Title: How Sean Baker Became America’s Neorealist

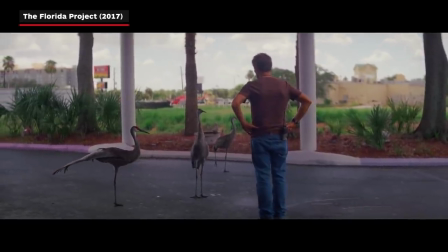[4:07]
According to Baker, those cranes are an endangered species and should not have been approached. But Baker, always looking for serendipitous opportunity, noticed the cranes, pivoted the crew and released Defoe,
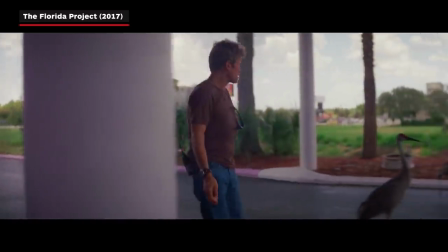[4:17]
who was able to improv the line that beautifully summarized Bobby's attitude toward the children that was never part of the script.
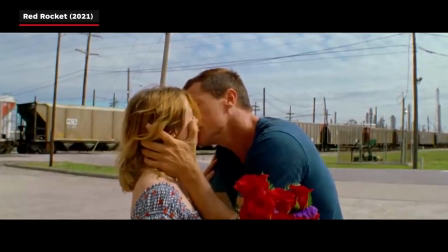[4:25]
Red Rocket also provided Baker with some happy accidents. There's a shot involving a train that would only have been possible with a huge budget to buy a train or
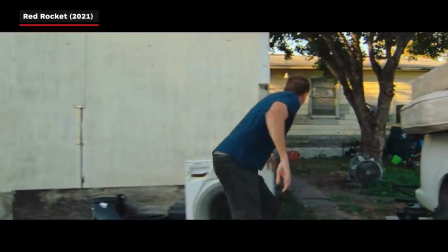[4:34]
with Baker's unique brand of luck that could best be described as when preparedness needs opportunity.
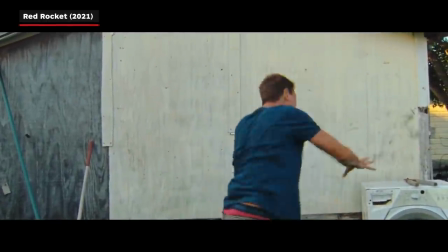[4:40]
Sometimes it comes down to you not getting a second chance on things. We didn't have control over that train. I mean, it's not like we could back that train up three times and get the shot three times. No, it only came by once a day. But we found out at the last second, we had 20 minutes to do it. And Simon was still driving.
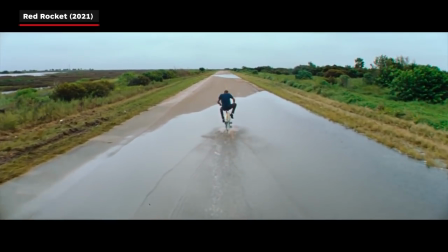[4:57]
He was coming from the hotel. We were like, you better get here now. And then it all came together. The train came in, the shot was working.
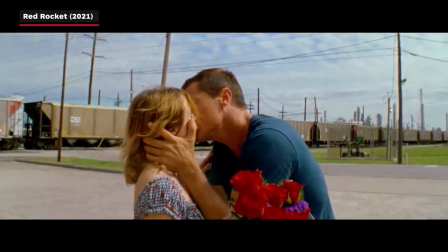[5:05]
And then the conductor blew the horn at literally the perfect frame. I couldn't ask for a better placement of that horn that he hit he did it right over the part he was supposed to do it in the script it was one of those serendipity happy accident moments that felt like a gift from the film god that train shot is a classic tale of
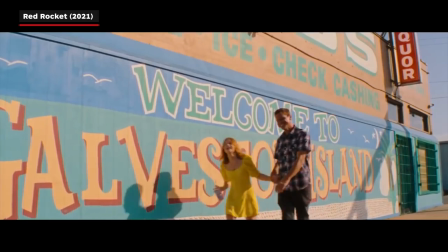[5:26]
happenstance that comes with being in the right place at the right time and baker spent a lot of time trying to find the right place to shoot red rocket
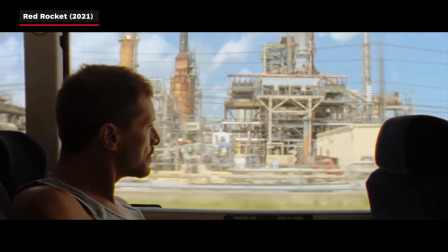[5:34]
life's sweet sophie life is sweet on his quest for a refinery town he started in corpus Christie and drove up the coast.
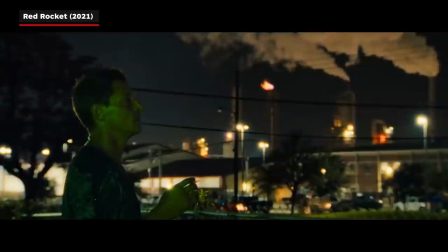[5:43]
Baker and his cinematographer Drew Daniels knew they wanted a visual style similar to the Sugar Land Express,
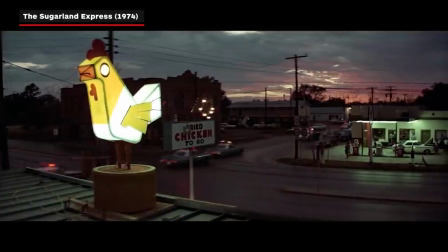[5:48]
so they went looking for a refinery town that would provide them with the browns and warm hues captured in the 1974 Prison Escape classic.
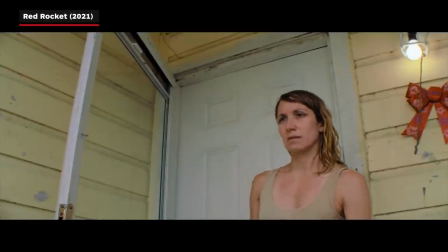[5:56]
They eventually landed on Texas City, which not only has a rich history that intrigued Baker, but as luck would have it, it also had a donut shop right on the edge of a refinery.
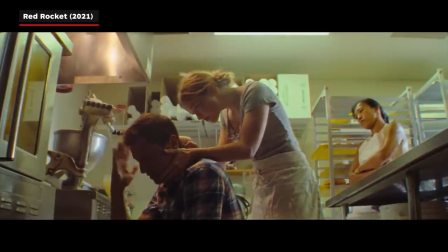[6:05]
The Red Rocket script was written for a food truck in mind, but Baker couldn't help but fall in love with the meta connection to Donut Time and Tangerine.
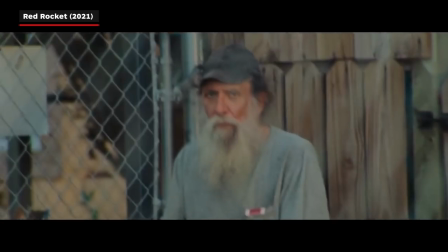[6:13]
While Texas City proved to be an excellent location for Baker to find his Sugar Land Express look, it also provided him with a trove of unanticipated talent. And when you're in that place, it's like, how can you not take advantage of people who are actually working there? You know, you know this world better than I do. Do you want to play a version of yourself? You know, there's lots of that. And then there's collaboration. that leads to like just a greater, you know, just finding stuff in your work you never would have found without it.
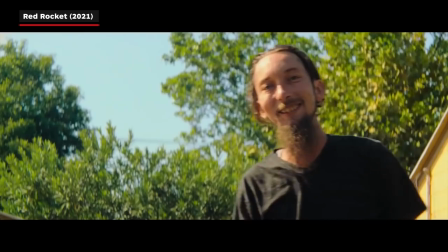[6:43]
Baker found multiple actors for roles in Texas City. Characters like Lonnie and June were played by locals he discovered in Texas City.
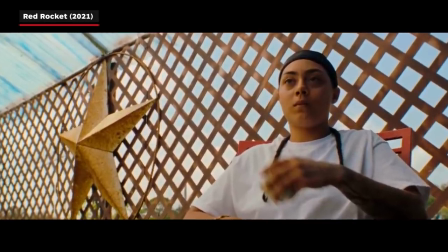[6:51]
Brittany, who plays June, was a refinery worker walking her dog when she was approached by Baker.
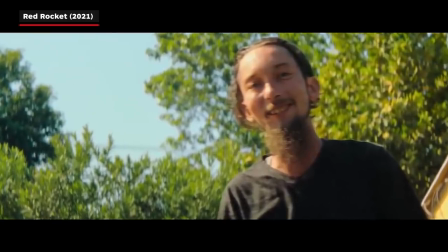[6:56]
And Ethan was a movie buff working as a waiter in a restaurant when he was asked by Baker if he wanted to be in a movie.
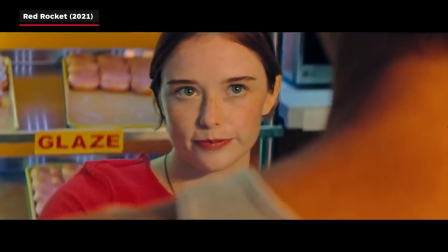[7:01]
In Red Rocket, like his other films,
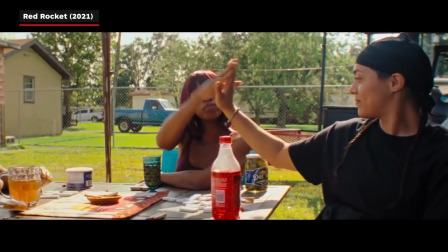[7:03]
he relied on actors like Brittany to bring both their authentic selves to the role and their firsthand experiences to ensure the film's depiction of Texas City was accurate. But then there's also the opportunity I get to collaborate with them on a consultant level too.
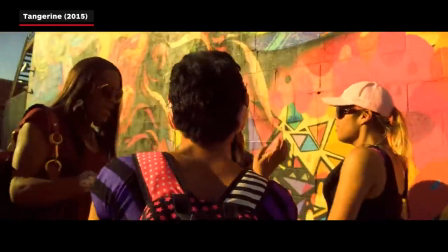[7:20]
So if they're from a community or from a location that I'm not from, as a screenwriter, I'm not precious about anything that I've written about that world.
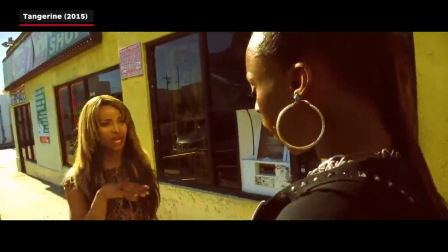[7:29]
They know it better than I do. So I'll say, hey, is this, does this line work? Would somebody living in Texas city ever say this and if not what would they say and i have a lot of these types of conversations and
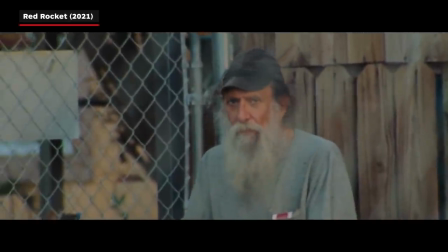[7:42]
uh and it often works out really well because i'm getting we're bringing a lot of local color in and local details and slang that we don't define we just put it out there and you know it's it's really that sort of great collaboration that comes about with first timers as well baker
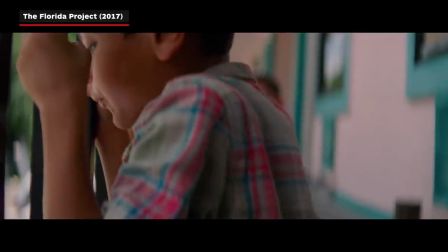[7:58]
leans on his actors for more than just local flavor as a big believer in improv and constantly on the hunt for happy accidents,
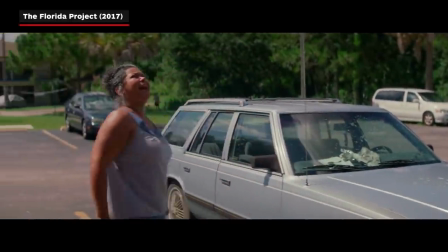[8:05]
he also works closely with his actors to make them feel comfortable enough to encourage ad-libbing on set. I'm asking them to just spit out anything. And I always say, but I'm also the editor.